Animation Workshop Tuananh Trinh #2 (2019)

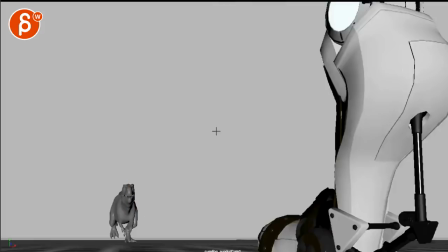i mean if you if you tilt down and maybe go a bit further away and maybe maybe you can make that
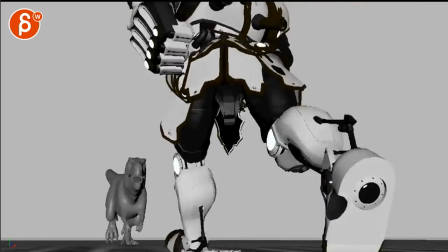just a bit faster it's up to you and it's a lot of work you know changing that stuff but that's just my impression when i saw this it felt a bit yeah
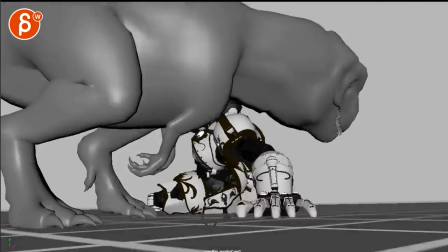it could be just a bit more powerful that's
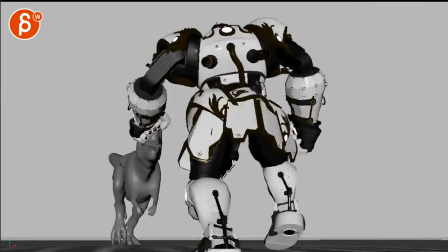all cool though once you're here one thing i would do is since there's a lot of full momentum on
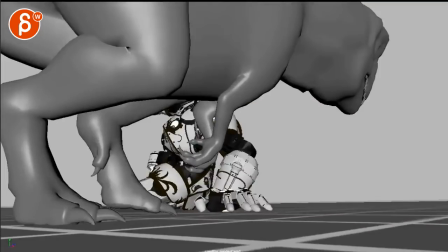this dinosaur here and then and then that's it right you got that bite
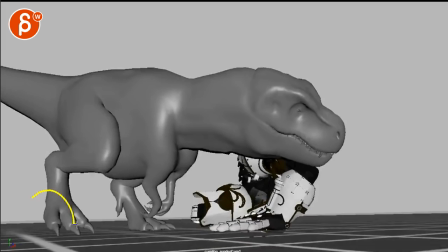and then it takes one step and then that's kind of it
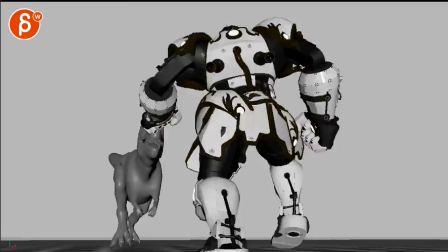kind of tiny steps for adjustment and it doesn't feel like i've been running towards this thing i want to
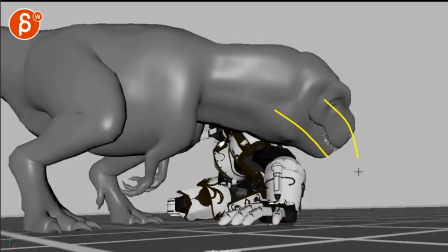bite and even this you can almost go a bit lower it's got a bit a bit of a
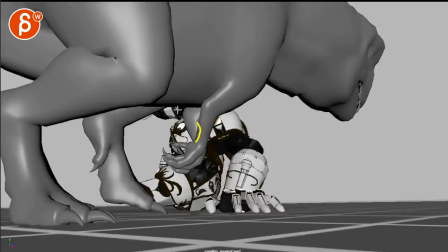curve not that you want to cover this too much but again at this point it would be here like that guy
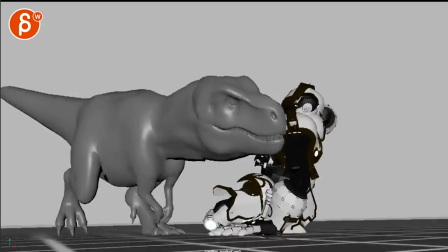passes the dinosaur fast enough so i would give this a bit more like a down
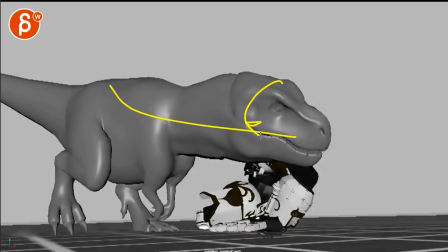side bite where even the the head could be a bit more tilted and then it would
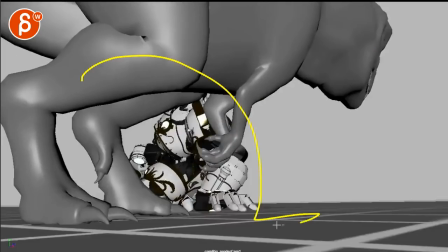be lower but to me then it would be like taking a big step over this way because imagine you're running and then you're stopping
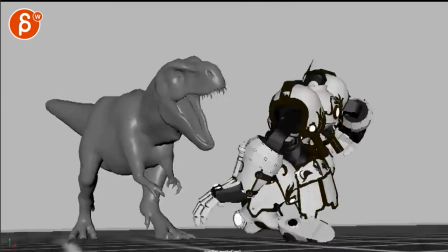you know there's enough full momentum in this creature going through that in this for this step
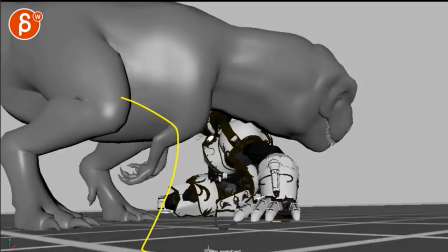here could be even here then
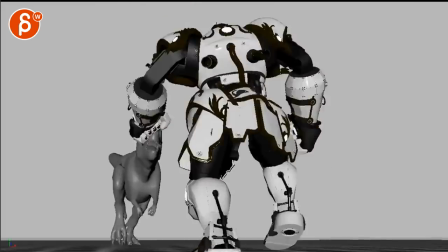we turn around and you know just cheat some steps if you want but that's kind of my impression there you want to make that a bit more dynamic on that
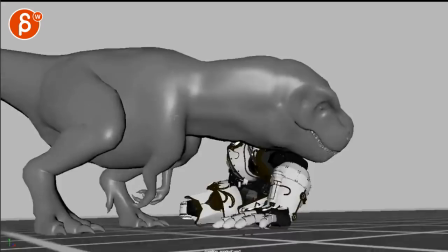on that run and and and fake out and that bite going over once you go back here and again i feel like we're
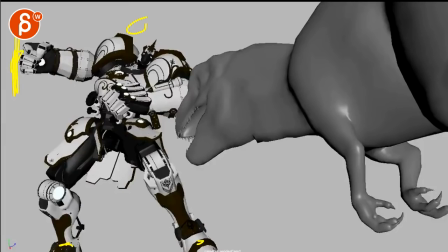very tight there's stuff where we're cutting off ankles and wrists are everything feels a bit too close I wish it was and I know you have that
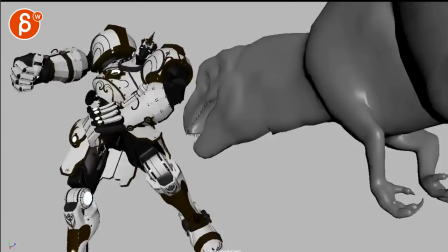surprise moment just gonna have to make that dinosaur just a bit faster but to me it feels like if you're something like this I
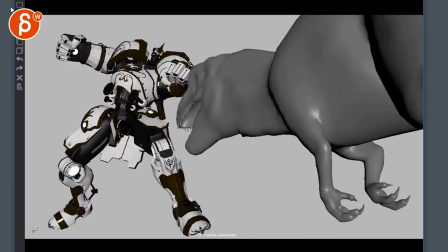don't know it feels like even this would be better so you know imagine that I'm gonna draw outside of my my mplayer here keyframe player pro here I would just bring this much this much further out so let me just go back here
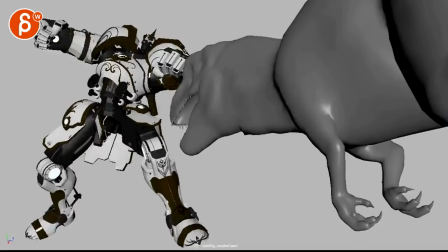and let's kill this just have a bit more room
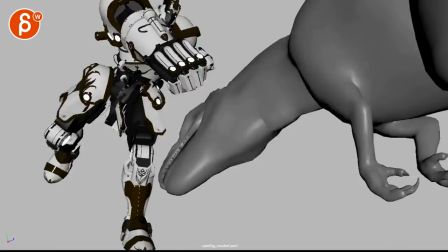and this feels I don't see the contact it's like a tiny bit
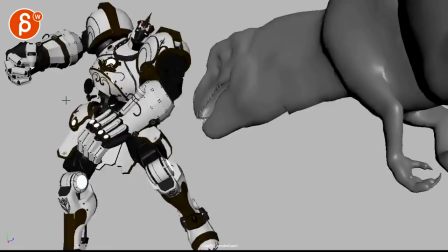here and then and then what so to me it feels like you want to go and even this
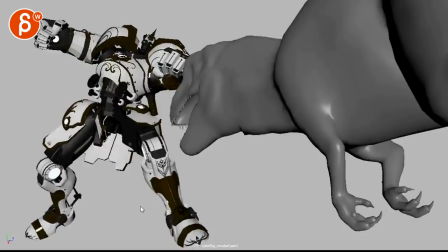I'll try to find a way to get that elbow in a bit more it's basically if you have if you have more room like to me it would be you got the body here the dinosaur head would be almost here so that you have this arm going down with potentially like a flaring out finger pose
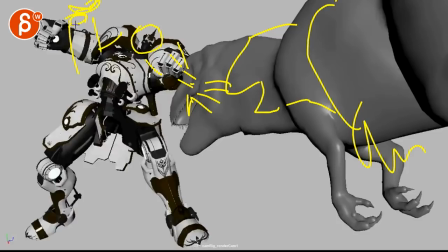and then this hand higher up here you know that I mean you begin you'll be further out so you can see the whole thing but it's a
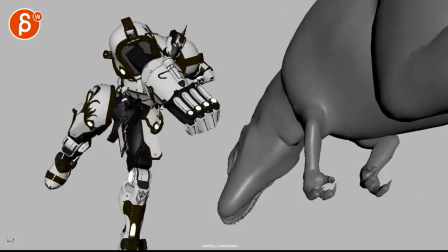bit more of a nicer silhouette on this guy and then ah and on this to me that fist would stick and i know it's a punch
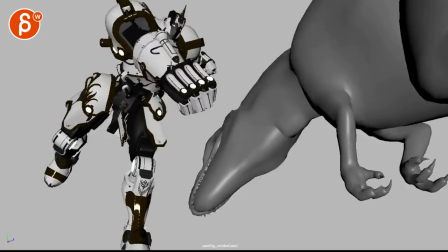but i would still go like a massive thing where even the head of the dinosaur might even crack almost a bit and that fist is here
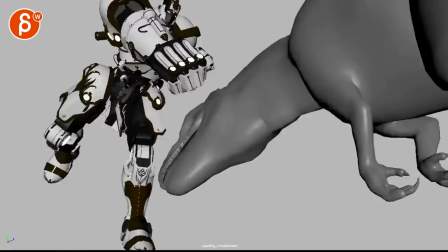just kind of push that impact him because right now i don't even feel
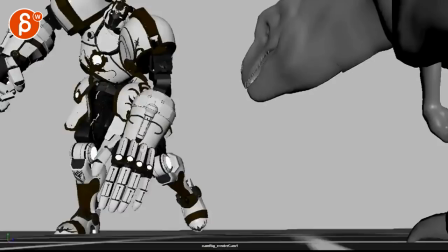the impact on on the other not the impact but i don't feel the
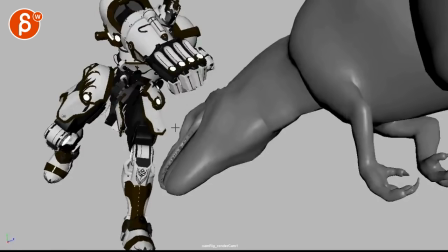connection this seems extremely minimal it's
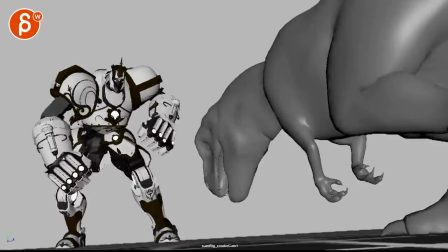neat on the dinosaur and look at him or it she and it's almost to me it would be ah and that would be going
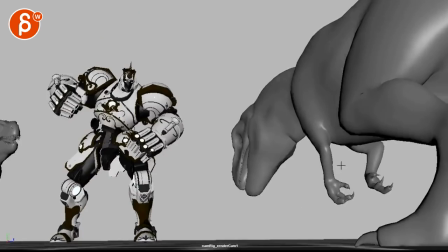more this way and then open mouth close and then some you know some actions in the claw kind of readjusting